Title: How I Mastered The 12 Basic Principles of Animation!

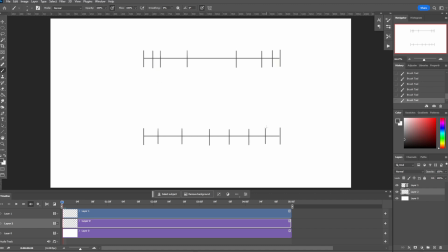[8:09]
You can probably guess why I combine these two together, and the reason is that slow in and slow out are a form of timing.
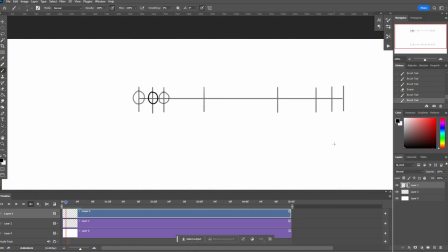[8:17]
In this illustration, I draw a ball moving back and forth, and they both have the same number of frames.
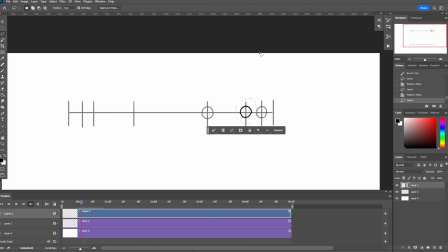[8:24]
This is where something fascinating happens. The ball on top appears to be moving faster than the ball on the bottom. But why is that? The answer is slow in and slow out.
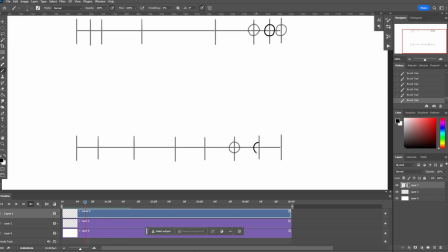[8:36]
By manipulating the time spacing between each of the frames, we can make an object appear to move faster or slower depending on what we want.
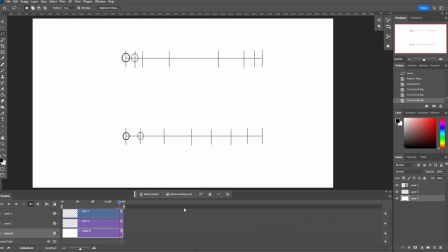[8:46]
Slow in and slow out enables us to make a more natural movement and helps our brain to process when something is moving.
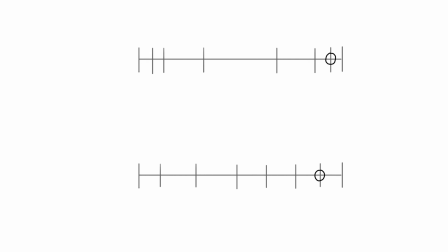[8:54]
But timing goes a step further. You see, timing is just, well, it's timing.
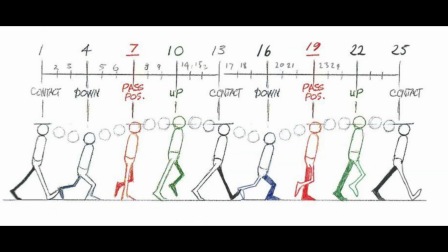[9:00]
If you're making a walk cycle, you have to time everything properly, in addition to the arcs for the arm movement or how the head bobs up and down.
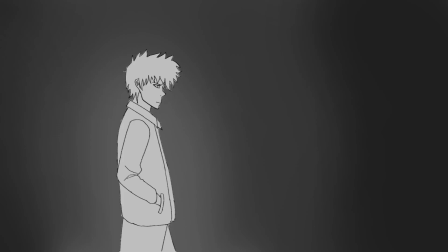[9:10]
Timing is important in every animation, regardless of what you're doing. Just like our 12th and final principle, appeal. This is one of the most important aspects of animation, and yet it's quite underrated.
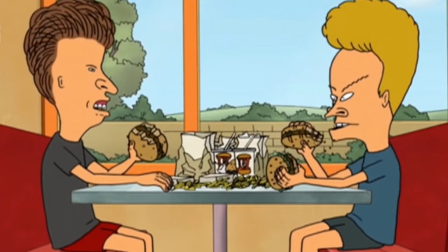[9:24]
Let's look at two examples. First, we have Beavis and Butthead, probably some of the worst drawn characters I think I've ever seen.
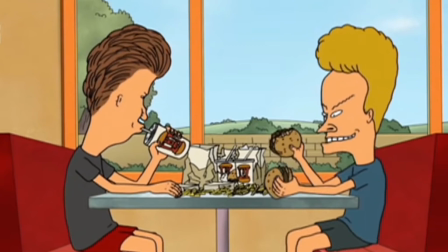[9:32]
And yet, the show went on to be a wild success. And now let's look at Family Guy.
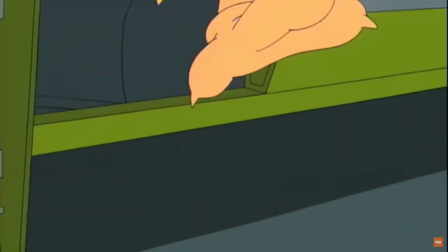[9:37]
Both these shows incorporate loads of comedy in their work.
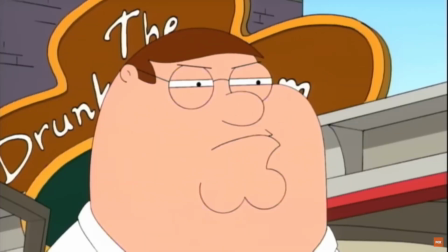[9:41]
And the difference between these two is that Family Guy you can watch for hours.
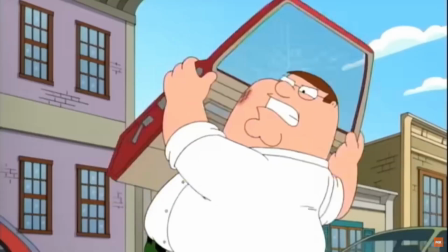[9:47]
Beavis and Butthead, you can really only watch for a few seconds before you get completely disgusted. But this is in the realm of comedy, where weird things are oftentimes accepted.
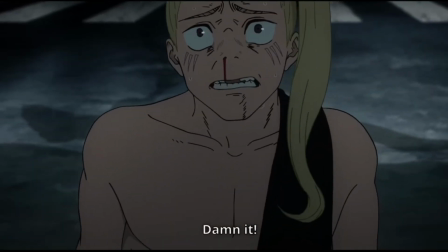[9:58]
But if you made an animation like Jujutsu Kaisen with Beavis and Butthead type animation, there's no way it would be popular. And that's why appeal is so important. And with that, guys, I'm sorry that this audio quality was a little bit off. I was sick this past week and this was the best I could do. But if you still enjoyed the video, be sure to subscribe. And with that, guys, I hope you learned something, and I'll see you in the next video.